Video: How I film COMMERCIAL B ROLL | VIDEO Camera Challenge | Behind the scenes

And to fully understand behind the scenes, when I was filming this, you know, because of the situation, what's going on, the whole family's home, they were playing PlayStation here, they were running around, screaming, shouting, all that, and it was hard to concentrate sometimes. I was sometimes losing my track, what to do next. I can tell you right now that if you put me to film somewhere next to Canon shooting, I'll be fine. I'm trained.
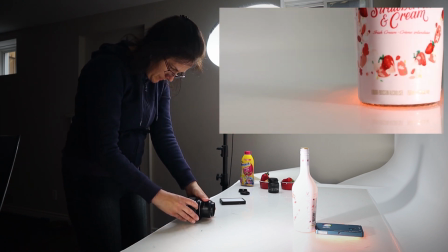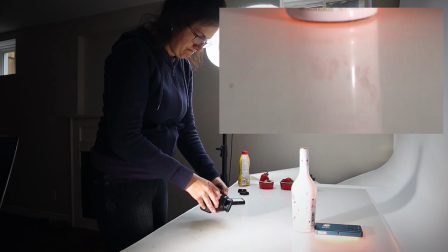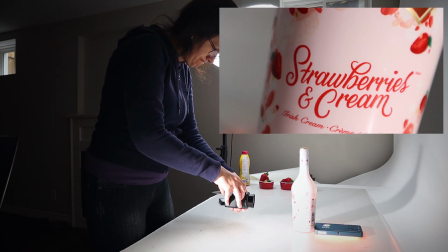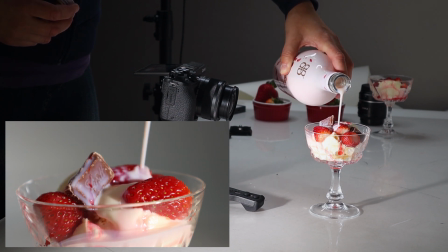The last shot was the big reveal, and that was actually done with the motorized monopod slider,
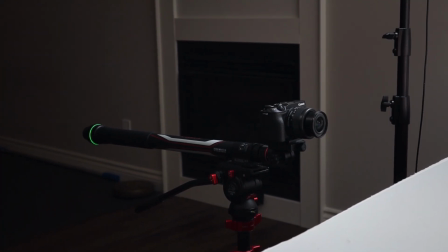[9:31]
Moza slide pod E. I changed the light a little bit here.
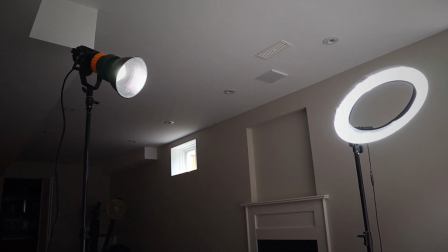[9:34]
I lifted the Falcon Eye light much higher so I don't get the reflection on a bottle and also the shadow from the bottle.
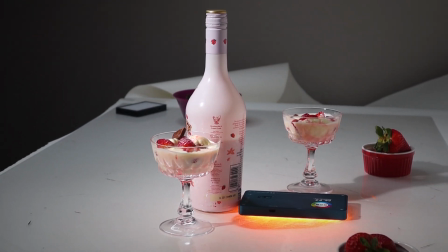[9:41]
I pointed it straight down. I also placed a little LED light, also Falcon Eyes,
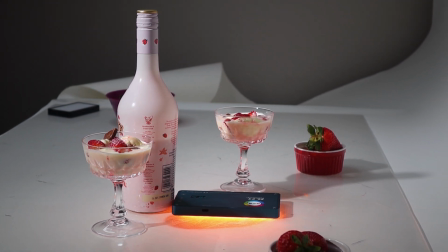[9:47]
behind the bottle on the table and let it just change colors on its own.
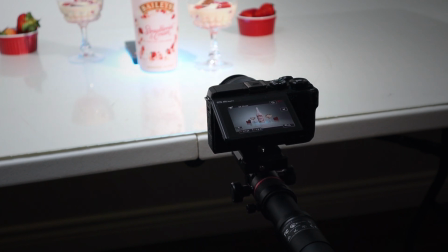[9:53]
The only little mistake I made was if I moved that left red cup with strawberries a little bit maybe
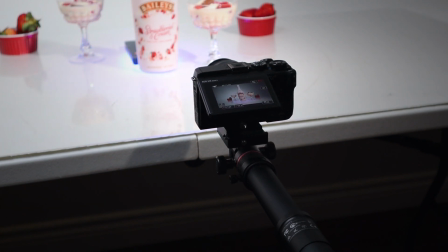[10:01]
further left, because I had a little bit of a shadow on it, it'll be even better.
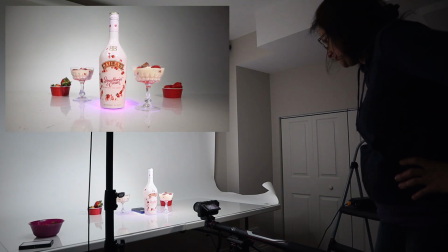Let me also show you quickly the editing part. I edit in Adobe Premiere Pro.
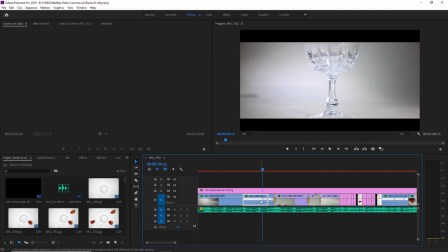[10:24]
This is the final timeline. I did some speed ramping.
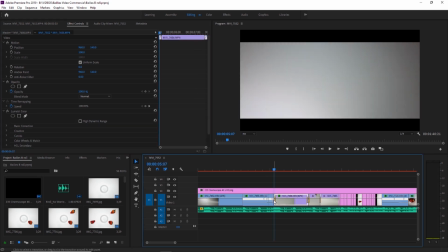[10:28]
I used cross dissolve between two frames, sometimes from a transition, so it looks a little bit smoother.
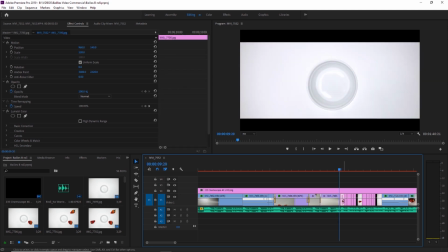[10:35]
For the stop motion, I just imported photos and timed each photo manually on the beat. When you look at it, it's very simple, straightforward timeline.
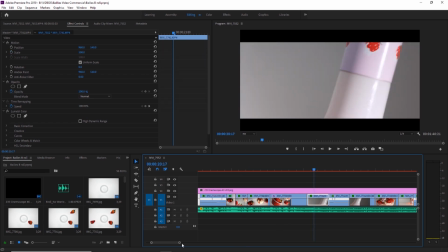[10:44]
I had to fix the white balance individually on each clip and also the lighting to match it up a bit. There was one thing which didn't work out the way I wanted. There was one clip twice because I ran out of the clips. I wanted to finish it on the part of music I wanted to finish and I didn't have anything else, so I had to use it twice. Bottom line, this was quite challenging for me. That was not the easiest one. There was still a lot of shadows and the lighting could be definitely improved drastically. Yeah, that's something which could be improved. And there was still a lot of room to get it fixed, and Adobe Premiere Pro, they could do so much more, but I'm kind of running short with time. That filming was actually done in 5 hours. Editing was done in a few hours too, because I'm constantly on a schedule, so I used the maximum time I had for this. Well, before I play the final B-roll one more time, let me give you instructions on the video challenge for you. Pick an object in your house, anywhere. It can be product, it can be just an object which you will make look like a product, it can be even a still box or anything, and film a commercial. Use any camera you want. You can shoot with smartphone, mirrorless, DSLR, anything goes, with any kind of lighting, no lighting, natural light, whatever you desire, whatever is on your mind. Just make sure the maximum is 50 seconds, but shorter is better. If you can, use music from Epidemic Sound or Artlist or YouTube royalty-free music.